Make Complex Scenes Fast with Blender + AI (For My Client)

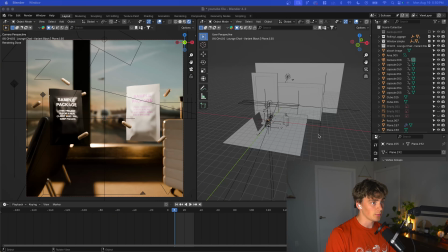[0:06]
So this project that you guys just saw is made up of several relatively complex
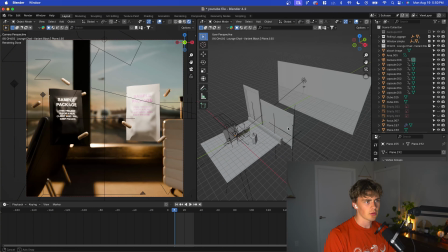[0:11]
scenes but I used this kind of workflow that I'm not sure if anyone is really doing this but me.
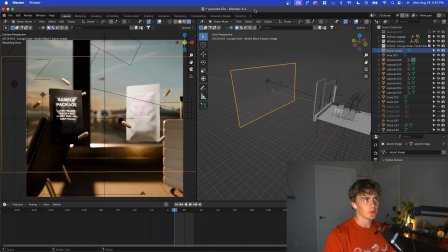[0:16]
It's highly possible but I just wanted to make a quick video and let you guys in on what this is really made of.
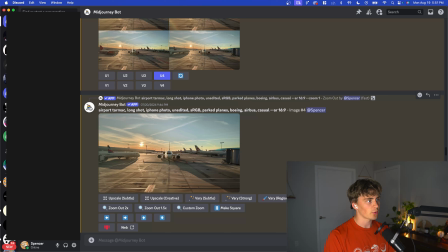[0:23]
So back here you may see that this is a big image texture so if you come over here to this mid-journey bot you can see right away this is the prompt and I found that for mid-journey the best way to go about it is using kind of description words so separating
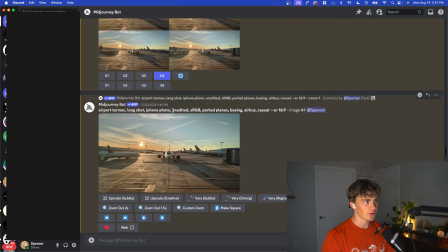[0:37]
it by commas so you can see here and then especially like I things like iPhone photo and unedited since iOS has a relatively you know similar like
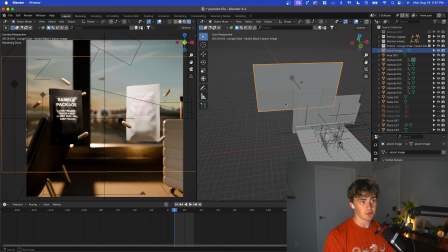[0:45]
lifelike kind of color profile that was just a image texture and then for everything in the foreground what we wanted to do is really sell that
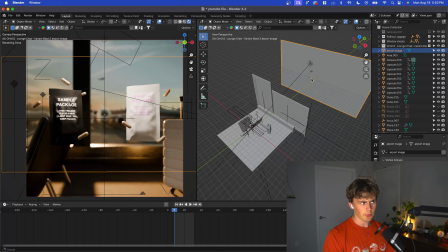[0:53]
this scene is three-dimensional so these by do by doing it this way you definitely run the risk of making everything look super flat so
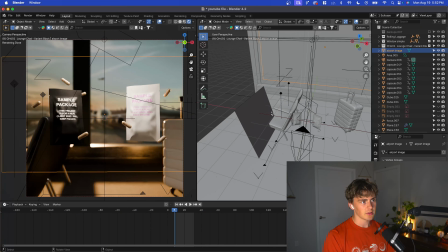[1:01]
you need to really go above and beyond and this sort of foreground scene to make it not that way so what we did here is a little a
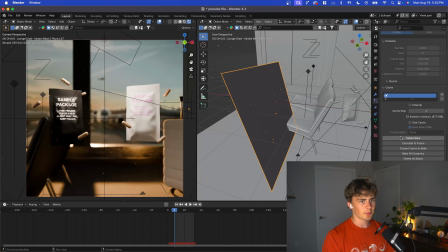[1:08]
little particle a little particle system to let's see i don't know it's pretty basic like ember stuff except it's just it looks like dust and
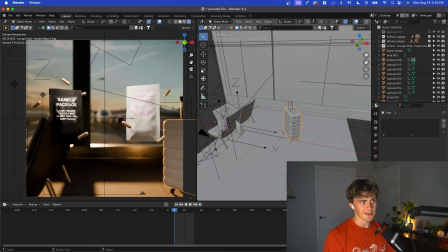[1:17]
then we have some airport chairs since airports are covered with chairs obviously and then a suitcase which we actually if we go into the solid view we can
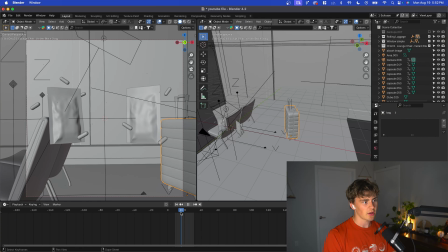[1:25]
see that the suitcase is actually rolling here because we we really just want to sell the realism of the foreground and then the last thing
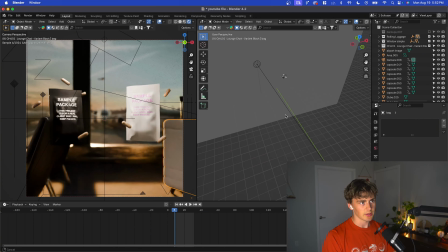[1:33]
to really make this this project seem believable or this seem be believable is we actually have this little plane oh and I forgot to mention all of these
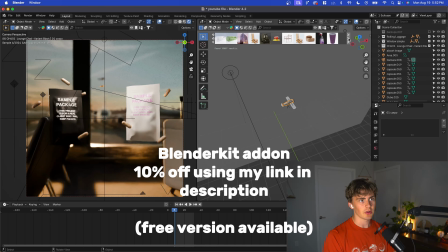[1:42]
all of these models are actually and textures are from blender kit which which you can get from my link for 10% off but basically it's just this model
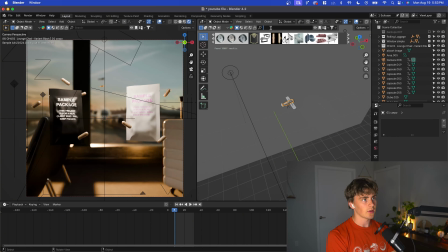[1:50]
and texture database so I did like I think I searched airplane or maybe maybe plane actually but what you see right here is this
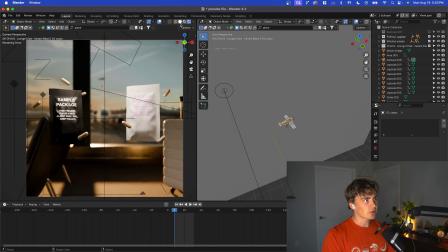[1:59]
little model plane yeah here it is it's this one which actually animates so if you look at the timeline it just adds a little
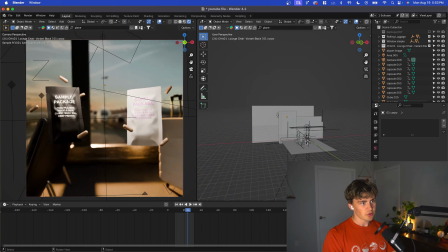[2:08]
more depth to that scene so it makes it look like there are not only objects on the inside really selling that 3d realism but if you look if you
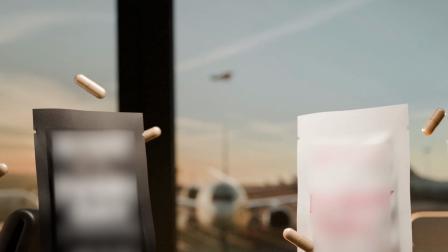[2:16]
look right here you can see that we actually have a plane outside so something believable for that airport and
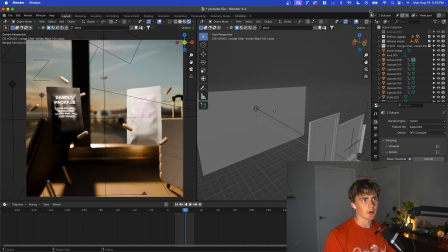[2:23]
forgive me because i'm doing this all on a macbook so this real-time cycles rendering is not easy.
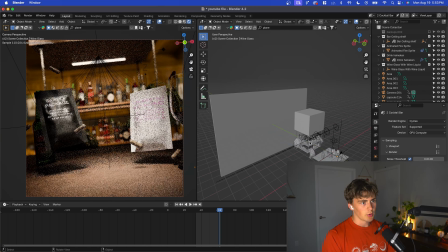[2:30]
For the second scene, we have a cocktail bar. Once again, very, you know, very flat background, but we needed to sell that.
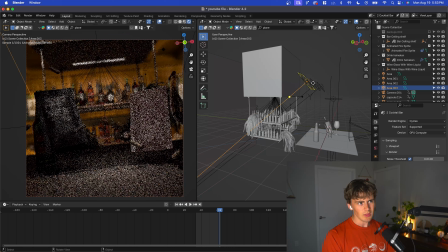[2:39]
So, so this time we did that through lighting. And actually, I forgot to mention that on this first one, we did it through lighting as well.
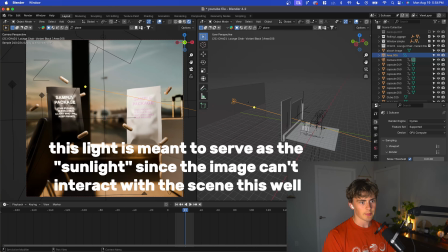[2:45]
This right here is a big, is a big lamp. Let's see. It's like, can you guys see that?
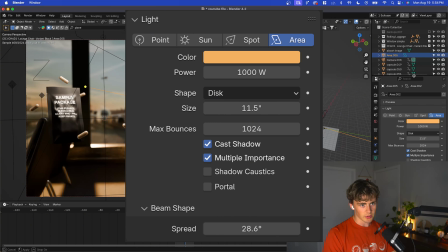[2:50]
Yeah, it's like a thousand watts, 28.6 degrees spread. So relatively tight.
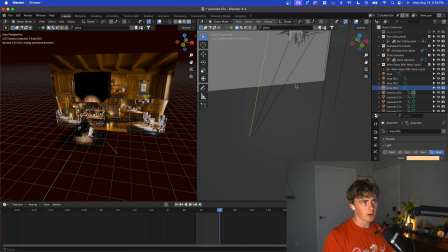[2:54]
So right here, we sort of carry over the same idea where we're really selling that foreground so that is I
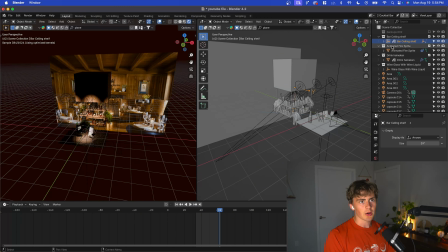[3:02]
don't know what this model is called or even how to find this again but it was oh yeah bar ceiling shelf so yeah I just wanted a little ceiling shelf something to drop
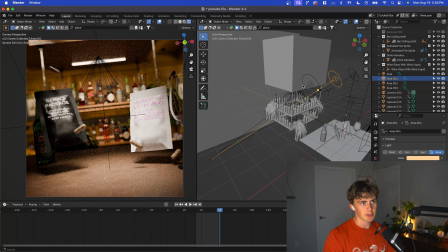[3:09]
down in the middle of the scene and then just like in a real bar or in kind of like a moody tavern the
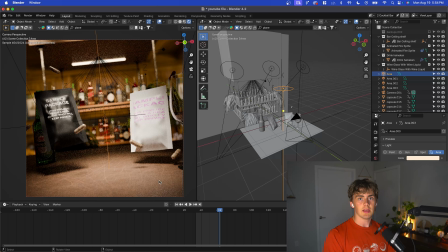[3:16]
lights are going to be a little more spotlight-esque so really in any of these scenes whatever you end up doing you're just going to want to go really hard
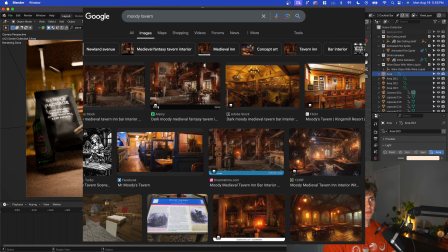[3:24]
on looking at reference images and make sure that you're matching the vibe of whatever scene you're trying to recreate.
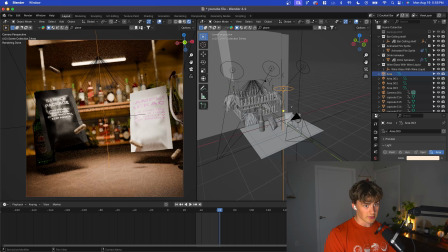[3:28]
So you know a relatively tight spread on this one and then you can see that this is
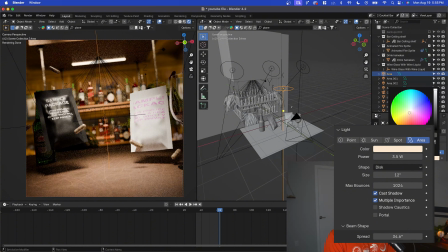[3:33]
kind of airing on the warm side almost like a beige at 3.5 watts.
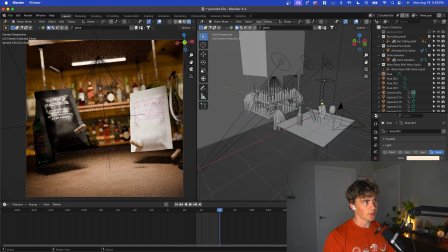[3:39]
So that's just going to cast a nice shadow put the put the product itself in good lighting once again forgive me for the UV unwrapping here but then we have a wine glass and a bottle of Heineken to really you know just sell the the bar scene.